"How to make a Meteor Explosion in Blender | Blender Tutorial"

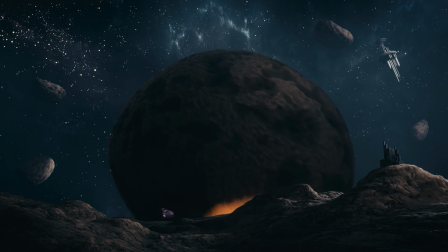(0:00)
Hello, in this tutorial I'm going to show you how to make something like this. A big meteor hitting the ground and causing a lot of commotion and debris and explosion.
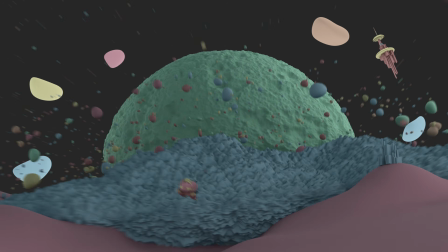(0:08)
And believe it or not, this doesn't use a simulation. I don't know about you, but I find working with simulations very hard.
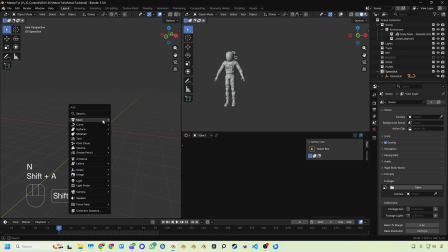(0:14)
Especially when I've got a tight schedule and a bunch of shots to make. So let's get right into it. Start with a plane and scale it right up.
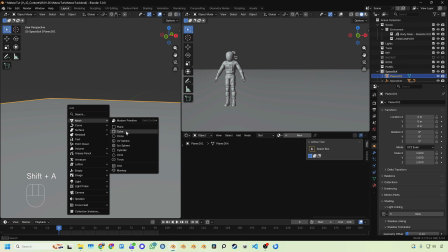(0:20)
My ground was about 600 meters by 600 meters. Create a cube, give it a subdivision surface, set it to 2 and apply it.
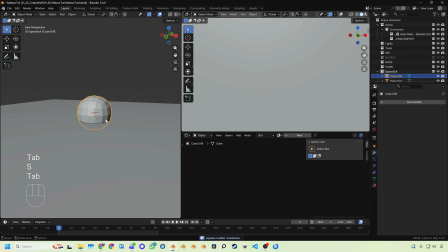(0:27)
This gives us a geosphere. They are generally better for working on compared to UV spheres.
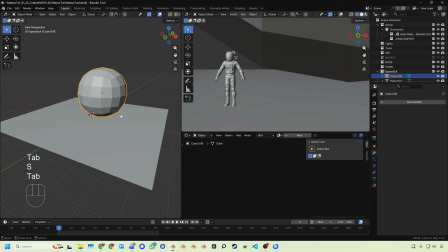(0:31)
This will be our meteor, so scale it right up as well. And move it up somewhere over here.
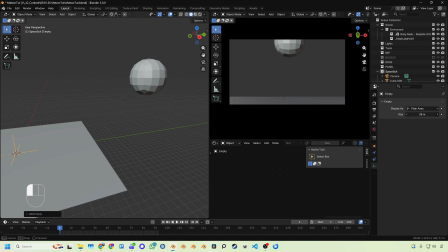(0:36)
Let's animate them hitting into each other. Create an empty and move it to the same position as the meteor. Now parent the meteor to this empty.
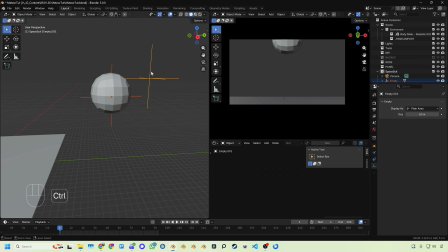(0:42)
Create another empty and parent our original empty to that newly created empty. Why do this?
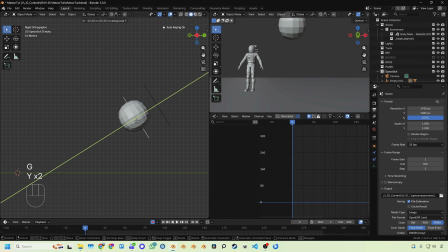(0:47)
Because we can use the top as an offset, rotate it down. Now with our child empty, our y-axis stays relative, so we only need to animate one value.
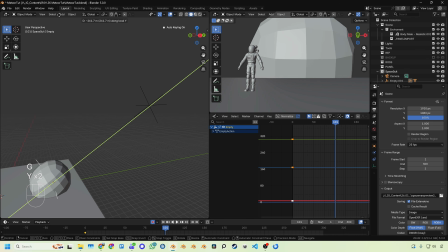(0:54)
Generally just a little bit tidier. I set a keyframe at 0. And then one at 25 for it to hit the ground.
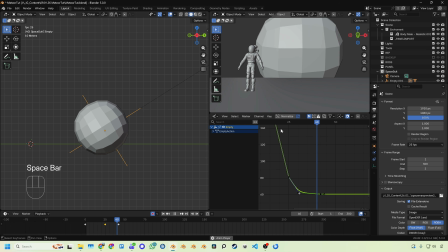(0:59)
Now with anything big and massive like this, it wouldn't immediately stop. So I had it continuing going, but significantly slower, just so it eases into this impact.
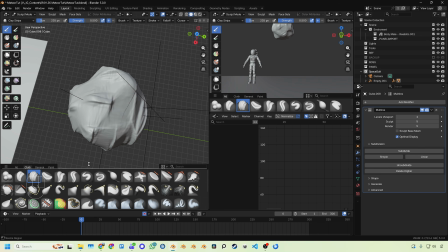(1:07)
Then make it look like a meteor somehow. In this example, I sculpted it, but you could also use a custom shader with displacement.
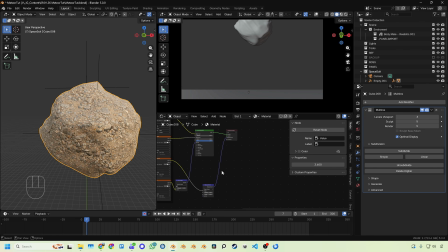(1:13)
Both options are in the Blender file available to download with a link in the description.
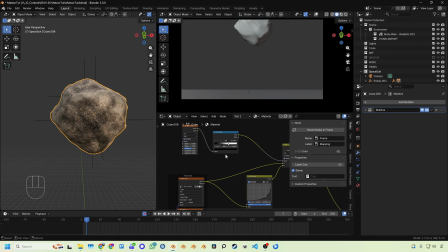(1:17)
Also, if this tutorial ends up being a bit too fast for you, there is a much slower, less edited version there too.
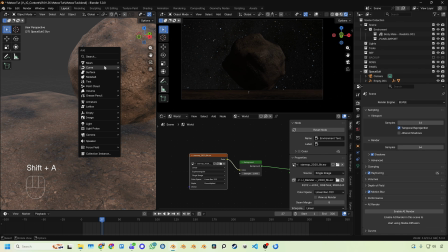(1:23)
Okay, now here is the trick to make this blast wave. Make another cube.
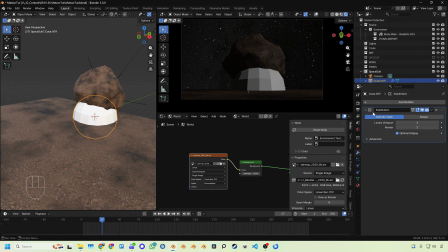(1:27)
Scale it right up, add another subdivision surface, set it to 2 and apply it, giving ourselves another geosphere.
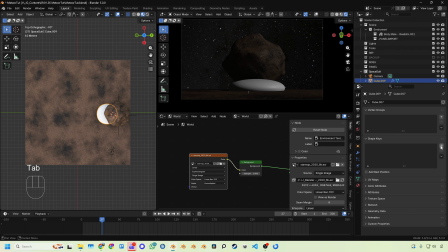(1:32)
In edit mode, scale it down on the z-axis like this. Now we want to go to our shape keys, add a basis shape key.
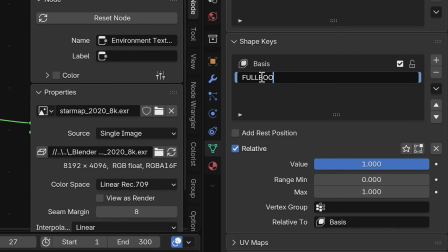(1:39)
Let's create a new shape key and give it a smart name. Here I called it full boom. Then make sure you have that shape key selected and that you can view it in edit mode.
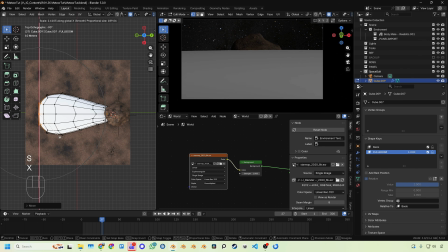(1:46)
With proportional editing turned on, just move the vertices out and scale them out such that it looks like a blast wave.
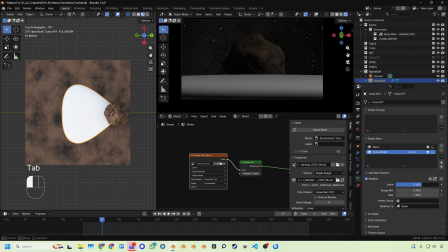(1:55)
Now, changing the value of our full boom shape key makes this blast wave grow out. So we can just animate this.
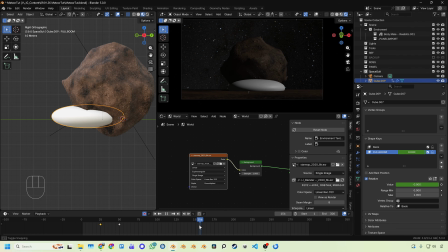(2:00)
So all we need to do is set a keyframe for when we want it to start, set full boom to 0, and then when we want it to be all the way out, set full boom to 1.
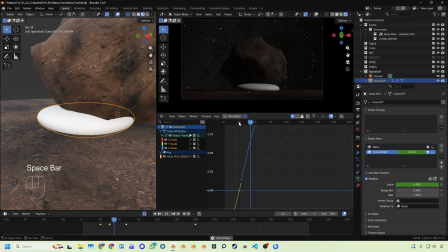(2:08)
And we can just keyframe it underneath the ground and scale it down out of the way until we need it.
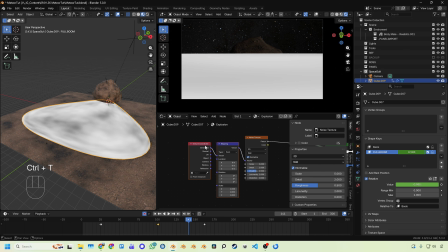(2:12)
For the explosion shader, add in some noise, give it some texture coordinates, create another empty into the scene, give it a smart name,
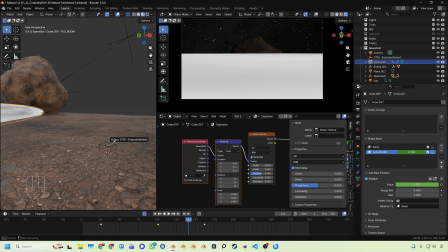(2:18)
something like control explosion noise, then add that as the texture coordinate and change the mapping to object.
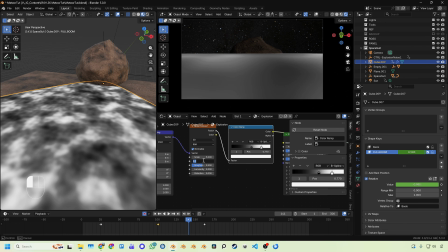(2:24)
Now translating this empty controls the noise, which is cool. I played around with the noise settings to something like this, which felt a bit better.
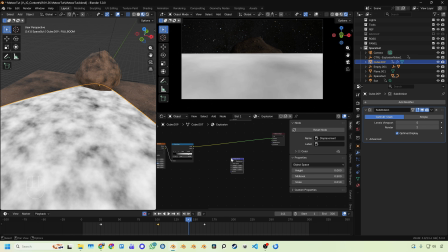(2:32)
Add in a color ramp to get some more contrast. And then here's the key. We want to get a displacement node, take the result of our noise, put it into height, and in the material settings, make sure that you change the displacement settings to displacement only.
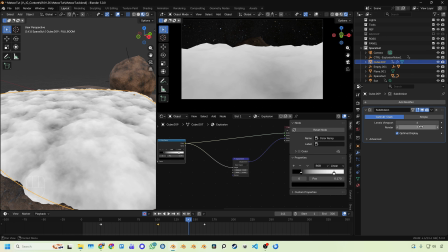(2:45)
Add on a subdivision surface to our blast object. We're going to need a lot of polygons to displace with.
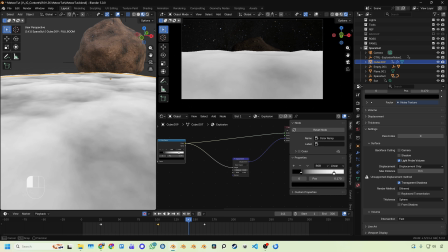(2:50)
Now we play with the displacement scale here. We can see how this is affecting our blast object.
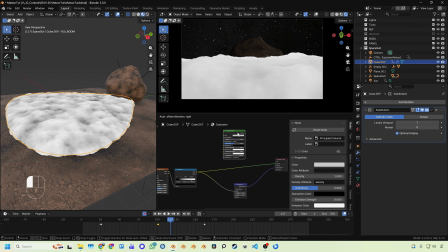(2:55)
But of course, this wouldn't be a solid object, so add in a principal volume. Make another ramp.
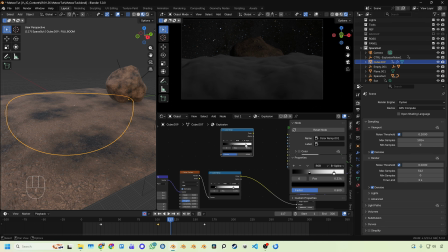(3:00)
Set this one to B-spline for better fall-off ramps. Give it a bit of contrast. And pump the result of this into the black body intensity.
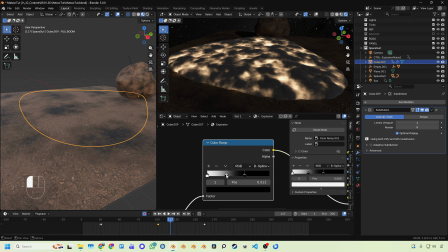(3:08)
Change the temperature to 4000 Kelvin. Modify the color ramp to look like this, which gives the result looking like this,
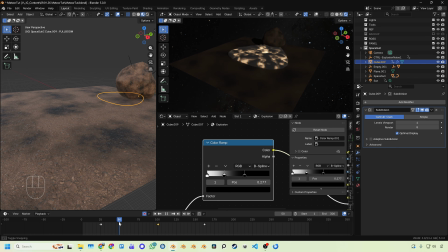(3:15)
whereby it looks like it's kind of hot in the center and then it's going up out into darker clouds.
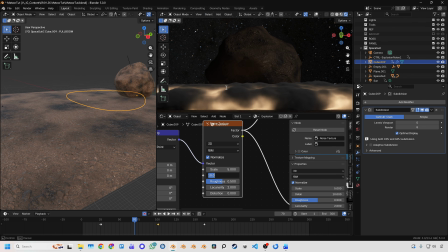(3:20)
Of course, you can play around with this and get something that you like. I added a bit more roughness and detail to the noise texture here.
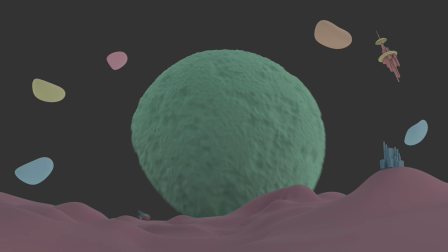(3:26)
So your final shader should look something like this. If you're finding this tutorial useful, please consider subscribing.
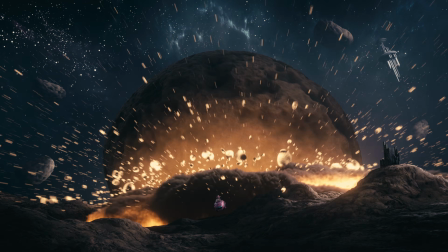(3:31)
It signals to me that people are actually watching these and enjoying them, which will make me far more likely to do more of this.
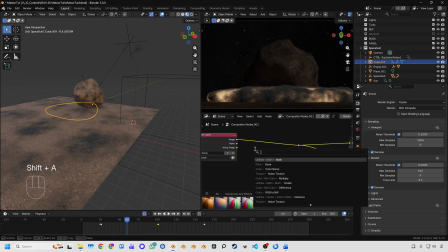(3:37)
If we go to our compositor, I'm going to add in glare, change this from streaks to bloom, and in the highlights take threshold just so it's kind of where the heat is.
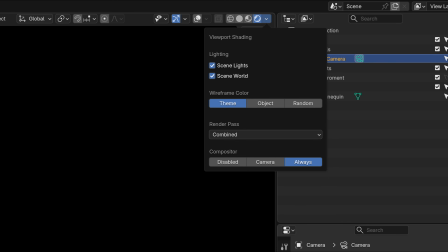(3:46)
To see the result of the compositor, make sure that on the render view dropdown, you have it set to always.
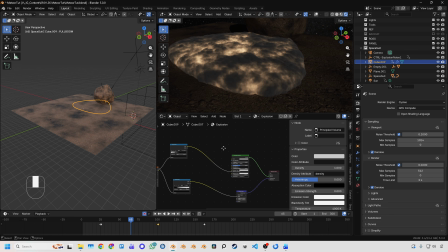(3:52)
Now, depending on your GPU, all of this can take up quite a bit of processing power.